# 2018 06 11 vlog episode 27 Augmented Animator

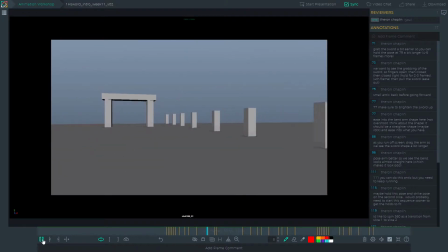Well, the class is over now, but the work is not.
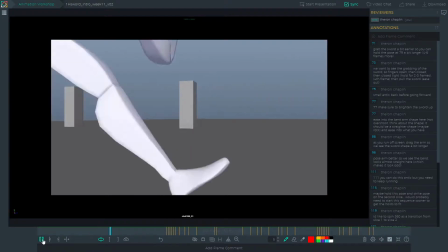I need to take this shot now to polish and add it to my demo reel.
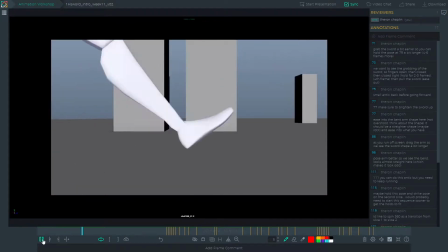So this is where we left off last week. We simplified the shot, so it's run, run, run, grab the sword, run,
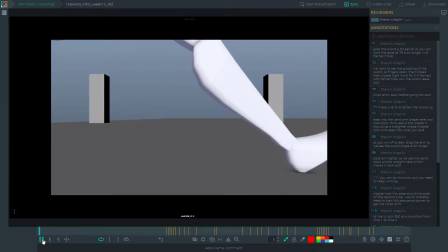run, slice, run, run, slice, run, run, run, slice, jump up,
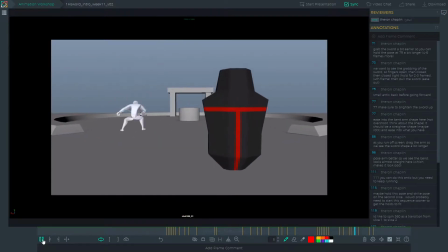land, and then watch that last bot crumble or fall into pieces. So again, I got tons of notes to work on, but the good news is the camera is working pretty well.
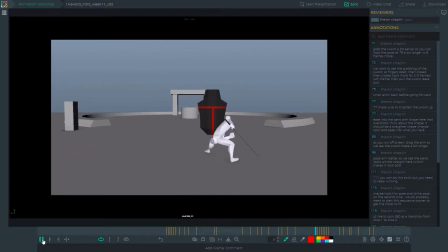I'm sure I'm going to have to tighten it up here and there as I go, but it's pretty solid right now. So what do I need to do to get this to polish?
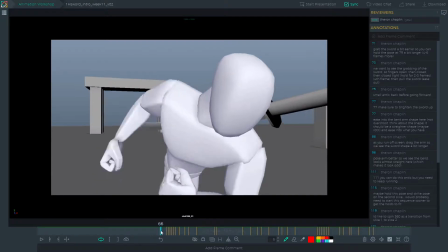Probably the first thing to work on is this part here where he's grabbing the sword as he's running.
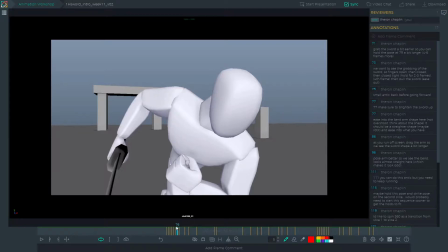Some of the notes that I received were, try to do that a little bit earlier
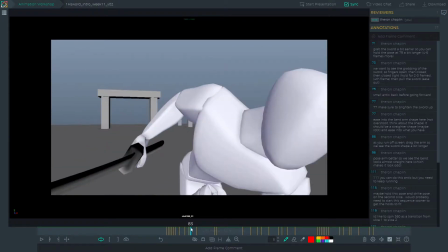so that we see this pose longer before he exits frame,
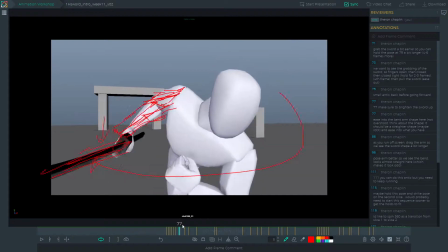where the sword is in his hand.
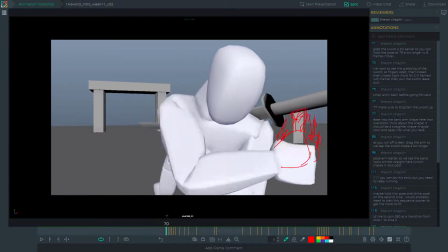And in order to, kind of clean up the actual grabbing of the sword, because right now I think you can see it just kind of pops into place here.
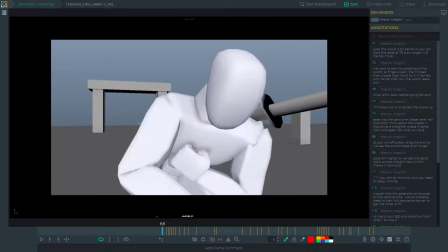It's not a very smooth transition. I'm just blocking it out at this point. So we want to see the reach for the sword.
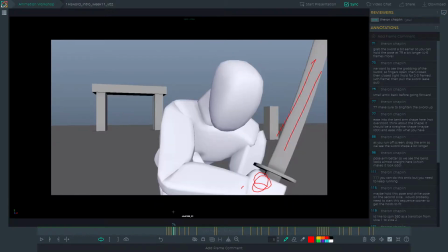We want to see the tightening of the grip on the handle before he, pulls it out. And then we want to see this swoosh across camera.
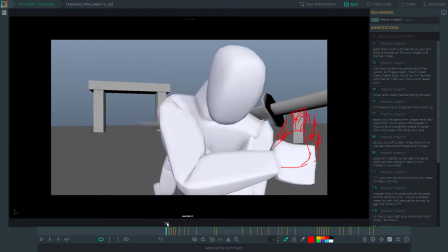Right now the sword goes below the camera, but you want to see this swoosh kind of going across the camera.
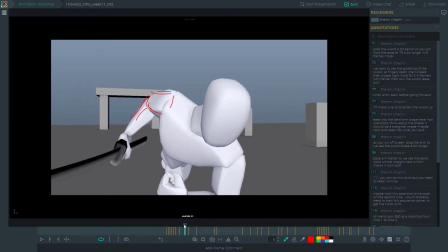And eventually, it's happening so fast, it may end up being a smear frame. It may not actually be the sword geometry. It might just be a cube or something that I stretch across that for the couple of frames that happens.
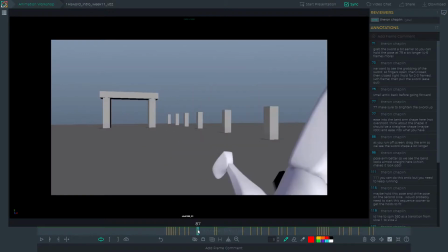And then finally, drag this sword out a bit as he's leaving the frame.
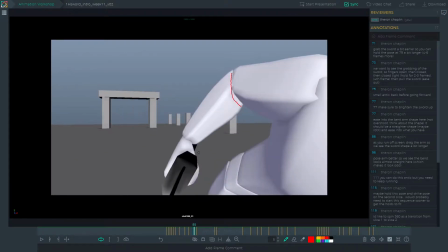Extend the elbow and maybe, turn this wrist so that the sword ends up being the last thing leaving the frame.
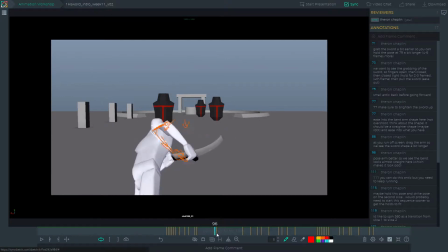The second thing to work on is these first two attacks that I've got here. Number one, he needs to continue running.
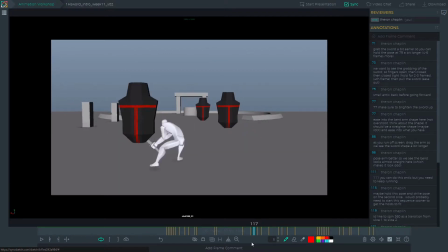Right now, as I was blocking it out, I've got him kind of sliding around through these first two attacks, but the run needs to continue while I'm doing that. The other thing is to clean up or make these anticipation and strike poses nicer, cooler, all the while maintaining that run.
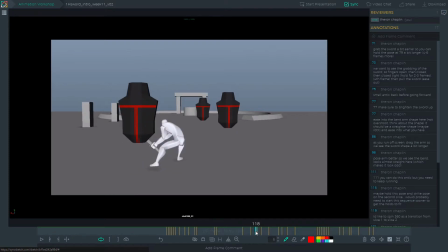I can see what I'm trying to do here is I'm trying to do a little bit of a spine reversal, and I'll probably keep that. You can see here, this is kind of a C shape as he's going on the spine, and then as he does the strike, it's kind of a reverse C shape.
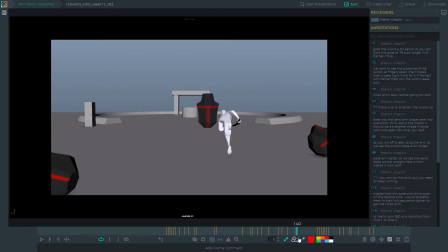Another general area to work on is this lead up to and final attack right there. Basically, the idea would be that each one of these steps is increasing the power or building up the power, right?
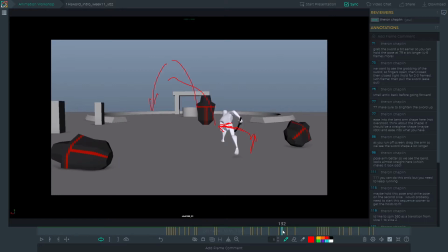So each step, I need to get him lower and lower, and the anticipation, or like his arm coming back ready for the swing, needs to get bigger and bigger, and then finally makes that cut.
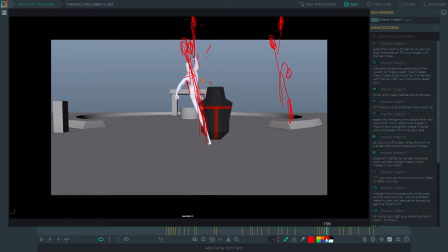The jump out of the frame needs to be much, much quicker, and the off-screen part where he's in the air off-screen needs to be longer,
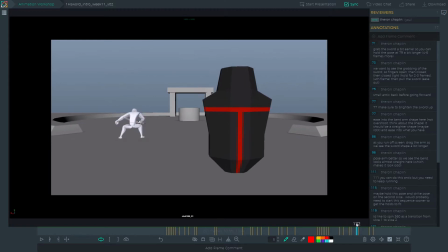and then the land also needs to be quicker. And then obviously getting cool poses while all that is happening. And then just to add a little bit more here on this landing, we want to see the impact of this landing.